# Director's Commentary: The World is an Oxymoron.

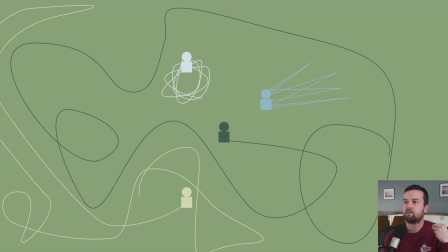246s
But sometimes I also think paring it down and making it the most basic shapes or iconography is totally fine. So the point I was trying to get across with this animation was that we are going down our lives' paths,
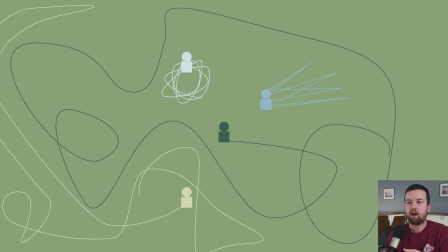266s
and sometimes they cross, but sometimes they don't. And I was just trying to imagine, like, we have a couple different people here in this graphic where this circle and square, their path takes them all over the place. Same with this dark green one. but they never cross paths.
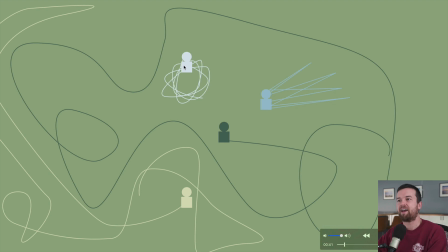285s
And then same with these two, where I am just imagining visually on like a map, like this is a person that just goes to work, comes back, goes to the office, comes back, goes to the grocery store, comes back. This person just stays in their little bubble and never goes out of it.
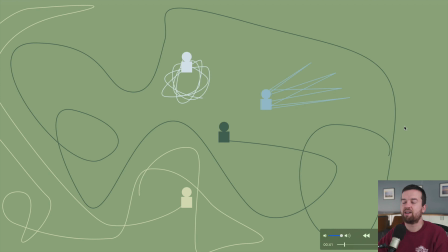301s
And not that there's anything wrong with that, but it's just this idea that I had that like, there's people that live down the street from me that I have never met, never seen someone in certain houses come outside or things like that. And I just wonder what their life is.
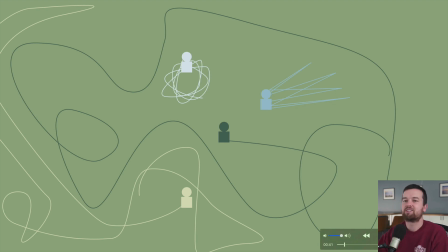319s
At the same time, there's billions of people on the other side of the world that have these life paths, and my path likely will never cross them. And maybe, you know,
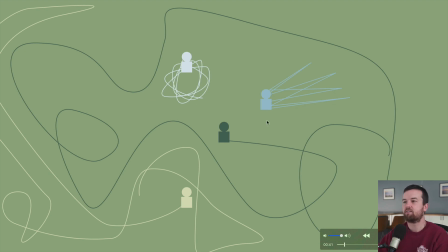336s
someone doesn't get that idea or the intricacy of this idea in this short little graphic, but hopefully it adds a little bit of flavor to what I'm saying. And that's what I'm trying to do with this channel and my videos moving forward, is really visualizing the thoughts that I have.
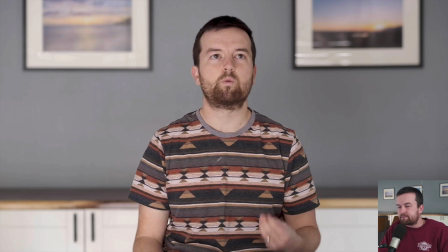356s And yet in another, you realize that we have the power,
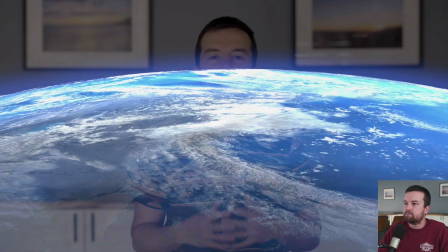361s the tools at our fingertips to connect with someone on the opposite side of the globe,
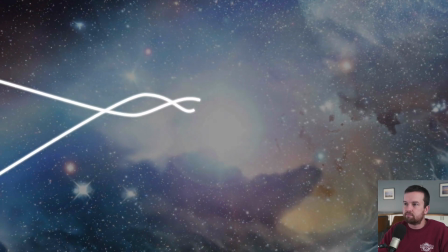367s crossing two random paths for a moment, making this a smaller world.
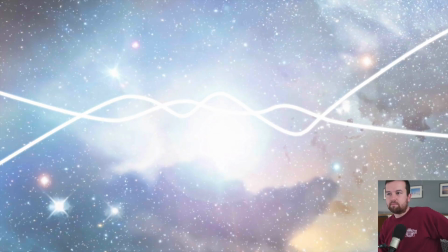374s
So here I'm using that same imagery of a path cross, or someone's life path, but here it's crossing and it's sort of interweaving. And you know, you go through your life path, and then maybe a little bit for a little short time, or maybe for a long time, two paths cross.
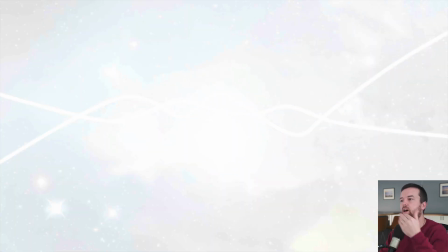392s
And that's some imagery that I'll use throughout the video.
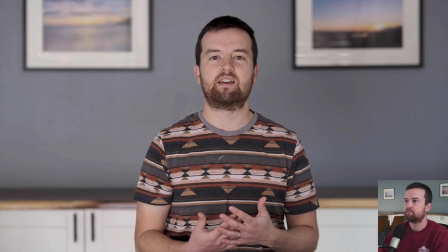396s Let me tell you a story that illustrates this in a randomly romantic way.
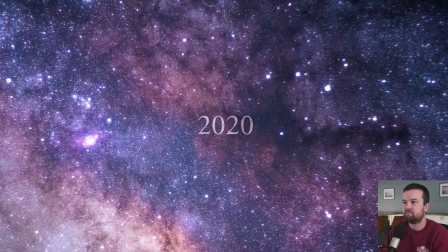402s To set the scene properly, we need to back up. Way back.
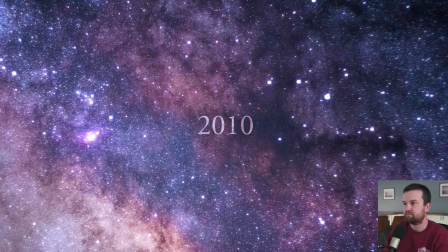406s A little further.
So I'm trying to use a little bit of comedic timing and comedic effect to make my videos a little bit lighter. I don't know if it comes across or not. I don't really think of myself as a comedian or that funny in general.
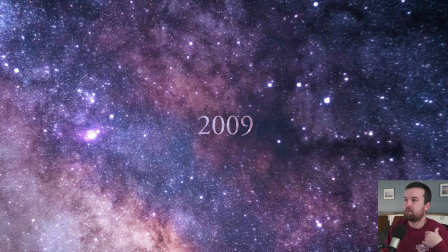423s
I mean, even storytelling wise, one of the reasons I'm super excited about this channel and what I'm doing with my Instagram account right now is really trying to improve my personal storytelling, whether that's through writing or through talking about telling my stories.
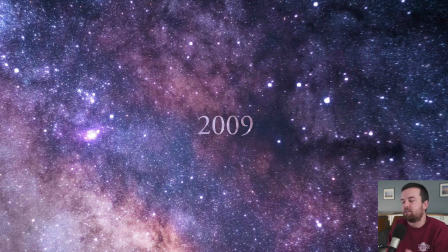440s
And this has been a fun practice. This timer, or this countdown, instead of, you know, it's a pretty simple thing. I could have just created a few titles that, you know, cut from 2020,
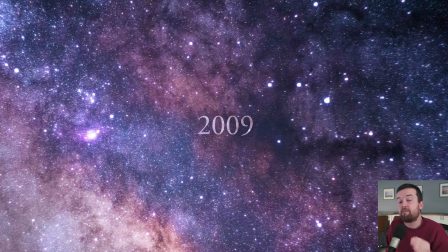456s
2019, 2018, but this is actually an effect in After Effects called the numbers effect, I believe. And you can keyframe it so that you can have it go from a specific date to another date, or a number to another number.
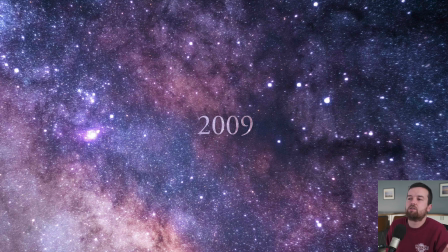470s
There's lots of formats. And at first I had it with the full date, like February 14th, 2021, going back to August, whatever, 20th, 2009. But it just didn't look as neat,
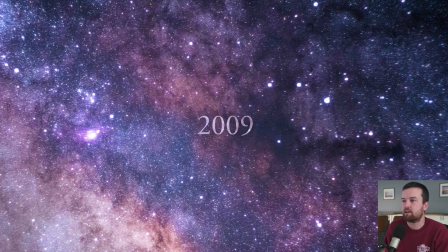488s
and sometimes simplifying visually the things that you do is actually more impactful.
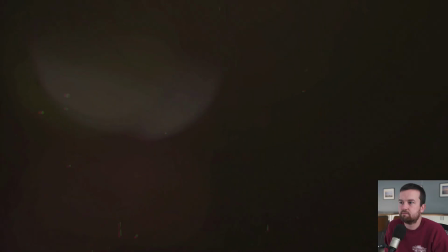495s August 2009. I was leaving for a semester abroad in Bonn, Germany.
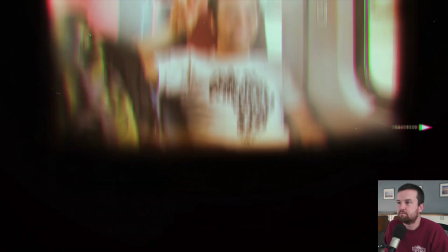501s Several months prior, I had fallen madly in love with a good friend from college.
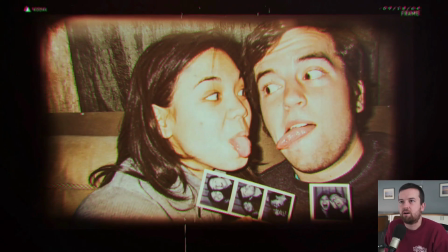506s
So here's just a stock After Effects template, something that I wanted to add that style or that vibe of something in the past. And it's available on Storyblocks. Again, not sponsored.
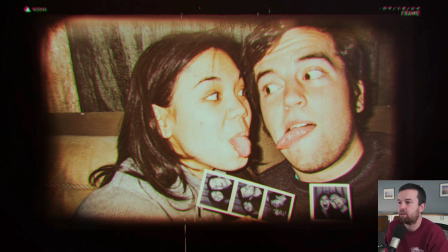523s
It's just you can find these sort of templates on lots of different places, and some are free out there, but it adds a more visually pleasing sense to this video rather than just popping up a few different photos.
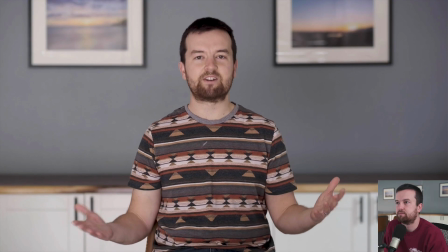538s Spoiler alert, she's now my wife.
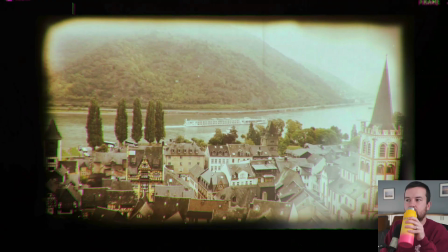542s At the time, I arrived in Bonn with a heavy heart, sad to be missing the girl I had fallen for.
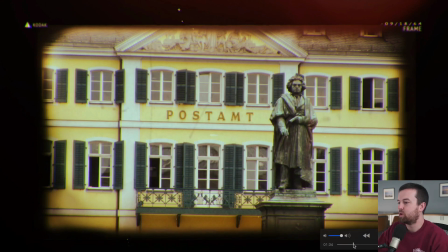548s
All right, I'm gonna fast forward a little bit. If you're enjoying the video, I definitely recommend checking it out.
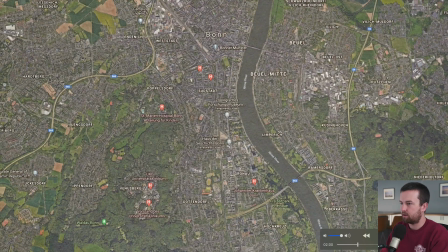555s
Here's kind of a cool animation. I'm thinking I might put together just a little tutorial on this map animation. Super simple, but something that I've taught before in a lot of classes, but I think people are always interested in these kind of map animations.
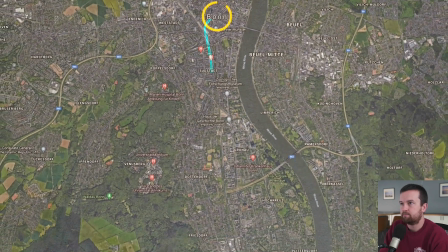570s In Friesdorf, just south of Bonn, where I lived with my host family,
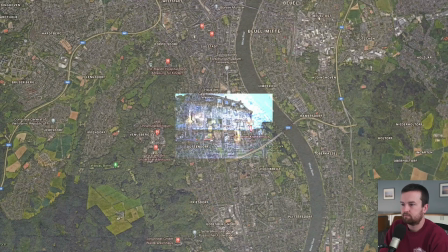574s I took many walks just exploring, just wandering, looking around, taking photos, thinking about life.
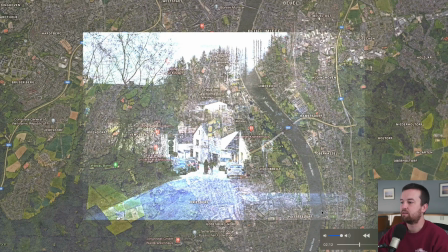581s
So these are two different things going on. The background map animation was all After Effects,
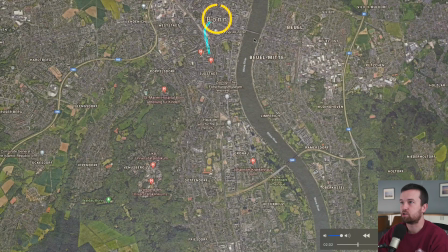587s
just a couple shapes with a stroke that has a trim path animation with a little bit of a glow effect. It's blend moded on. Is that a word? So it has a certain blend mode on to make it highlight instead of just like the color.
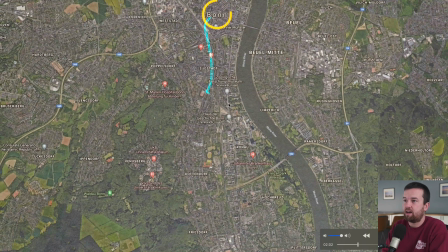604s
I think blend modes are great for that in the sense that if you want two layers to sort of come together and become one, as if one is on top of the other, rather than like just two separate layers, that's a good thing to think about.
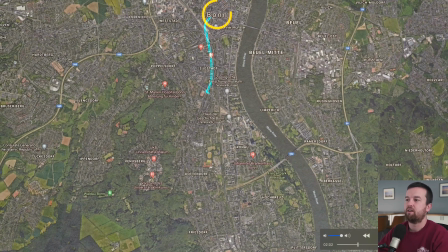620s
But it's also something to be careful of if you use too many, and maybe I go a little overboard. And then these photos popping on is just a random selection of photos actually from the person that helped me with this task that I'm about to talk about in the video.
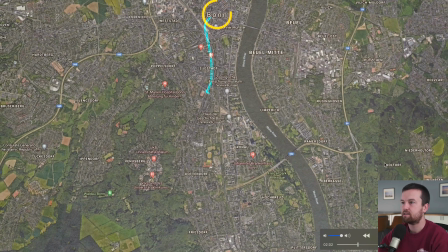639s
And I just have them rotating in a Premiere Pro nest and just a scale effect zooming up, and it's just repeating, and I try to get it to the beat of the music.
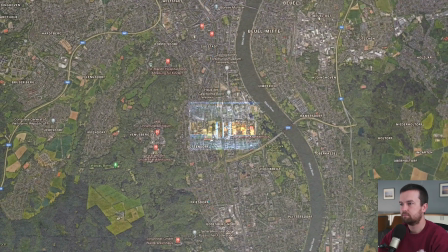651s Where I lived with my host family, I took many walks just exploring, just wandering, looking around, taking photos, thinking about life.
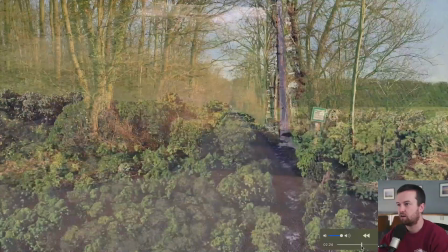660s
So kind of cool. All right, so here let's go talk about where I carved this.
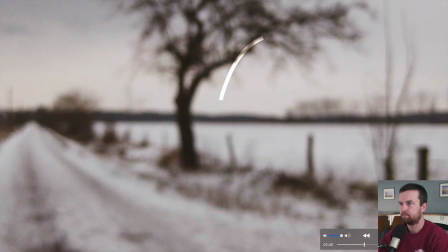667s
Here's another little trim paths animation knife or something.
And I carved our initials into one of those trees.
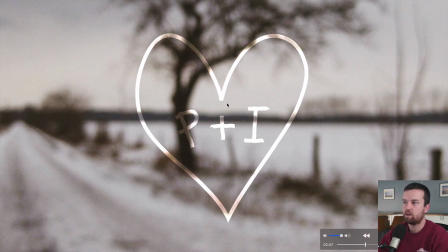677s
So a little trim path animation added a wiggle to the text and also to the stroke. So it just adds a little bit of more animation style to it.
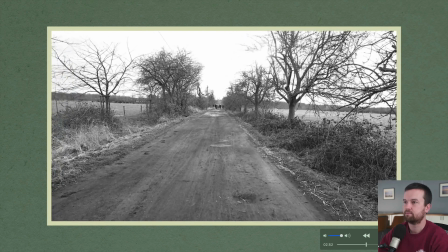689s So Isabel came and we went on a long walk up to that tree, and I surprised her with it, and it was great.
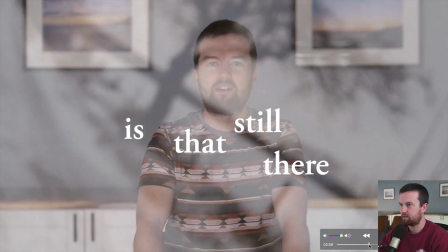697s
All right, so yeah, pretty standard stuff.
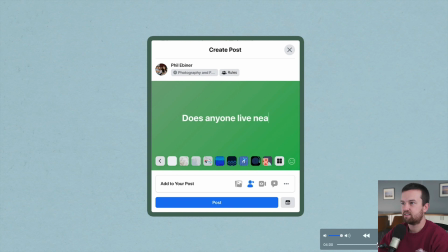701s So the question I have is, does that tree still exist?
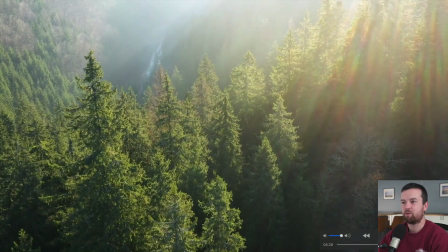708s So I went on the Photography and Friends group and asked if anyone
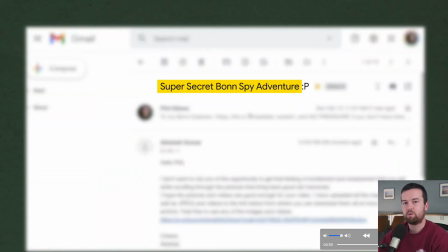715s lives near Bonn and would want to join me on a super secret Bonn spy adventure and try to find it.
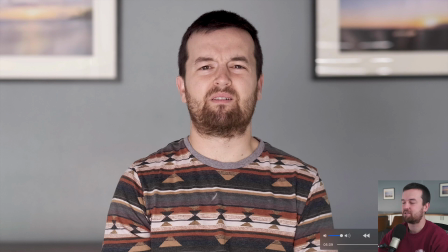723s And someone did, Abhishek, who I'm super thankful for.
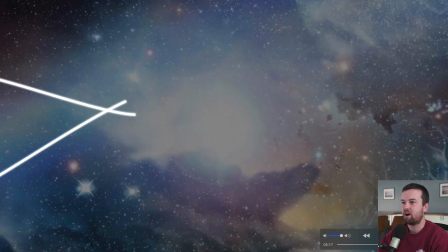728s And he goes out on this mission to find this tree.
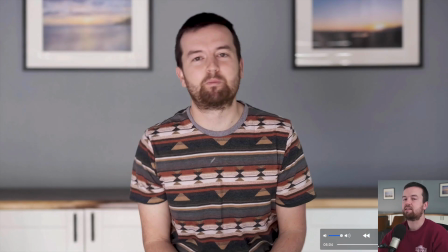735s
Here is, let me rewind just a little bit, play back this part where I come back to that visualization of our life paths crossing.